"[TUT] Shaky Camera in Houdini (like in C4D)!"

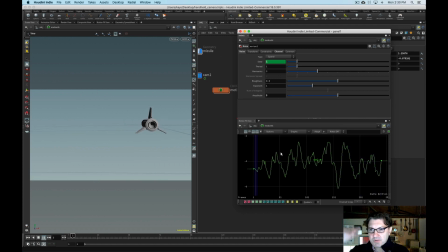(3:22)
The second thing we could do is change the roughness because maybe like right now it kind of feels a little mechanical right it doesn't feel like a handheld kind of motion it's got some inertia so we're going to change the roughness uh from 0.5 to maybe 0.2 and that's going to
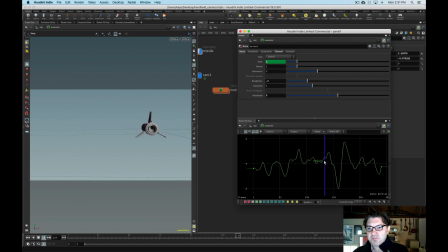(3:37)
smooth out our wave quite a bit so now this is starting to feel a little bit more like what it would look like if we were kind of you know like in a jet chasing this missile there's turbulence there's a little bit of handheld motion our cameraman is trying to be steady he's
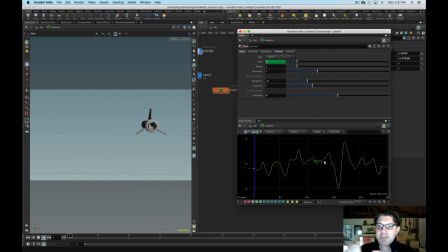(3:53)
got like this kind of shoulder rig and he's kind of like trying to like keep this missile as much in the frame as possible
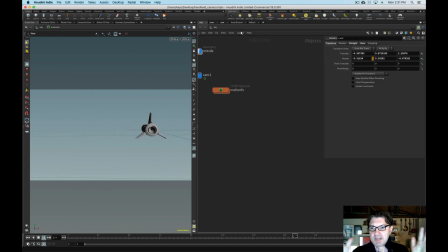(3:59)
uh let's add some y motion so this is going to add uh you know some movement from left to right and we're going to do the same thing here on the y rotation axis and i'm just going to right click and just hit motion effect and add once again the noise so
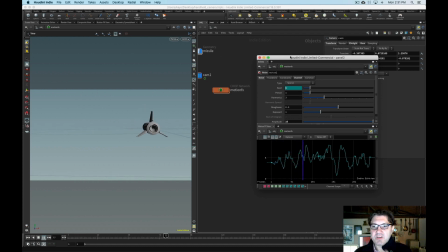(4:15)
now we have this kind of left and right movement we have the same problem right it's very very jagged and somewhat unnatural so once again we're gonna like maybe kind of tone down our amplitude a little bit let's put it to six
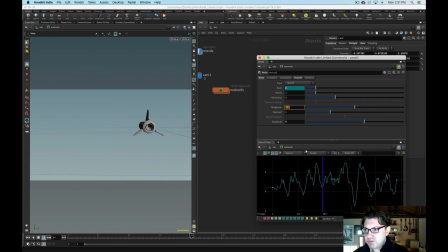(4:27)
make the roughness a little smoother maybe 0.2 and the other thing i want to do is like it's happening a little too often like maybe maybe the left and right is is not quite you know like happening as often as our up and down motion that we had before and
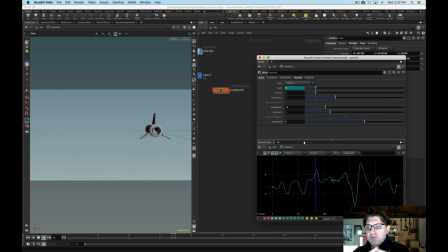(4:46)
in order to kind of change like how kind of crammed this noise wave is versus how spread out it is we can change the period the period is basically this kind of time period over which this waveform that was generated this noise wave is kind of you know taking place so if we double this to
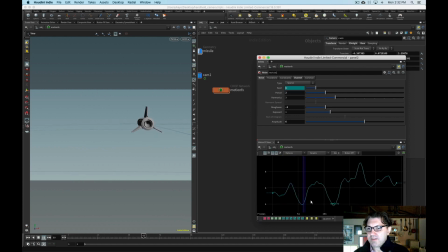(5:06)
like two you'll see in our graph that it's just kind of opened up a lot, you know, the waveform, so it's not quite as crowded. Maybe even more, let's put it to like three. Okay, so now our like Y rotation is happening a lot less often.
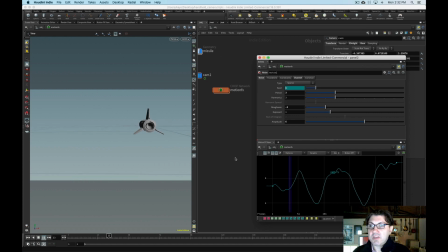(5:23)
So it's starting to feel like a little bit more organic, a little more human. Let's do the same thing to our third axis, the Z axis.
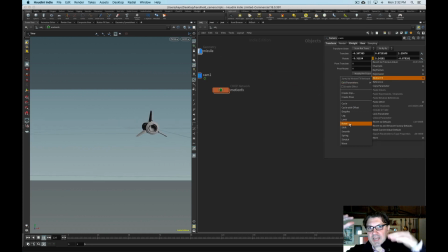(5:32)
And what this is going to do is going to add like some of this kind of rotation motion. almost like being on a boat a little bit.
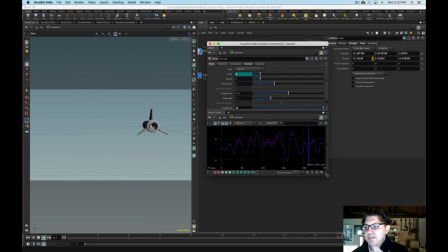(5:41)
So I'm just going to do the same thing, right-click, add our motion effects and noise, and now you can kind of see that we have this type of motion. And on this one, I'm just going to change the roughness a little bit, 0.25, and maybe extend the period to like 2. And I think that's going to feel pretty good.
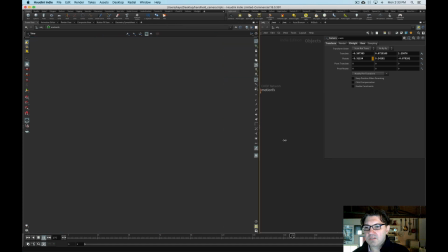(5:59)
So now we kind of added, here I'm just going to close this window, make this a little bit larger, so you can kind of see the movement that we're looking at.
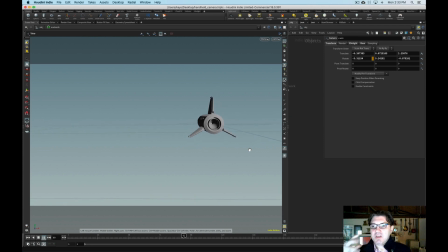(6:07)
So this is kind of starting to feel a little bit more organic, a little bit more handheld, you know, like there's this kind of sense of motion to the shot.
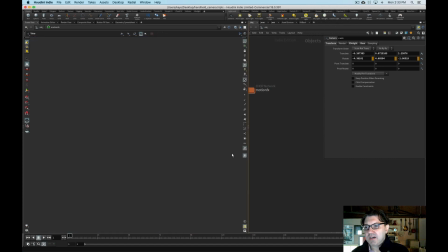(6:19)
So what else can we do now? Like we closed our window.
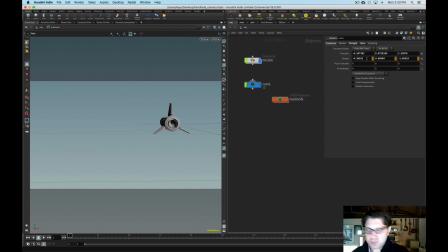(6:24)
How do we bring it back up? Because, I mean, if I shift click on my thing, on my different parameters and my different rotation values, it's not really going to like open up our animation editor. So the way that if we want to fine-tune things a little bit more, because maybe we decided, I don't know,
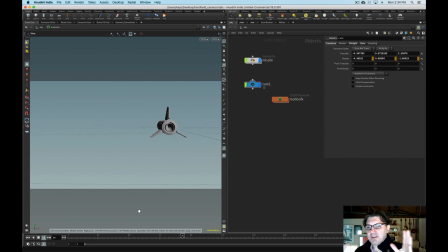(6:42)
that maybe our Y motion is a little too slow and a little too subtle, so maybe we want to increase the left-to-right kind of rotation. So we can dive into our motion effects,
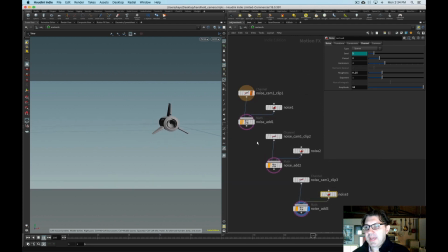(6:57)
and here you'll see exactly what we added, which is really the three noise channels. One, for our rotation in the X-axis, the second one, here I need to stop for it to update, if I highlight the second one, it's the rotation in the y-axis, and the third one is the rotation in the z-axis.
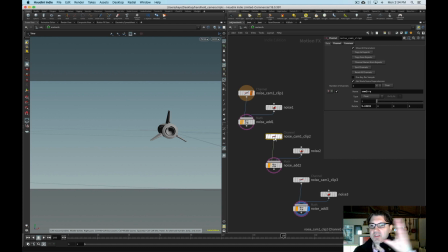(7:15)
So let's say that we want to add more of this kind of y-axis rotation randomness. So what we would do is actually highlight the noise that's contained in this y-axis kind of group, which is this node right here.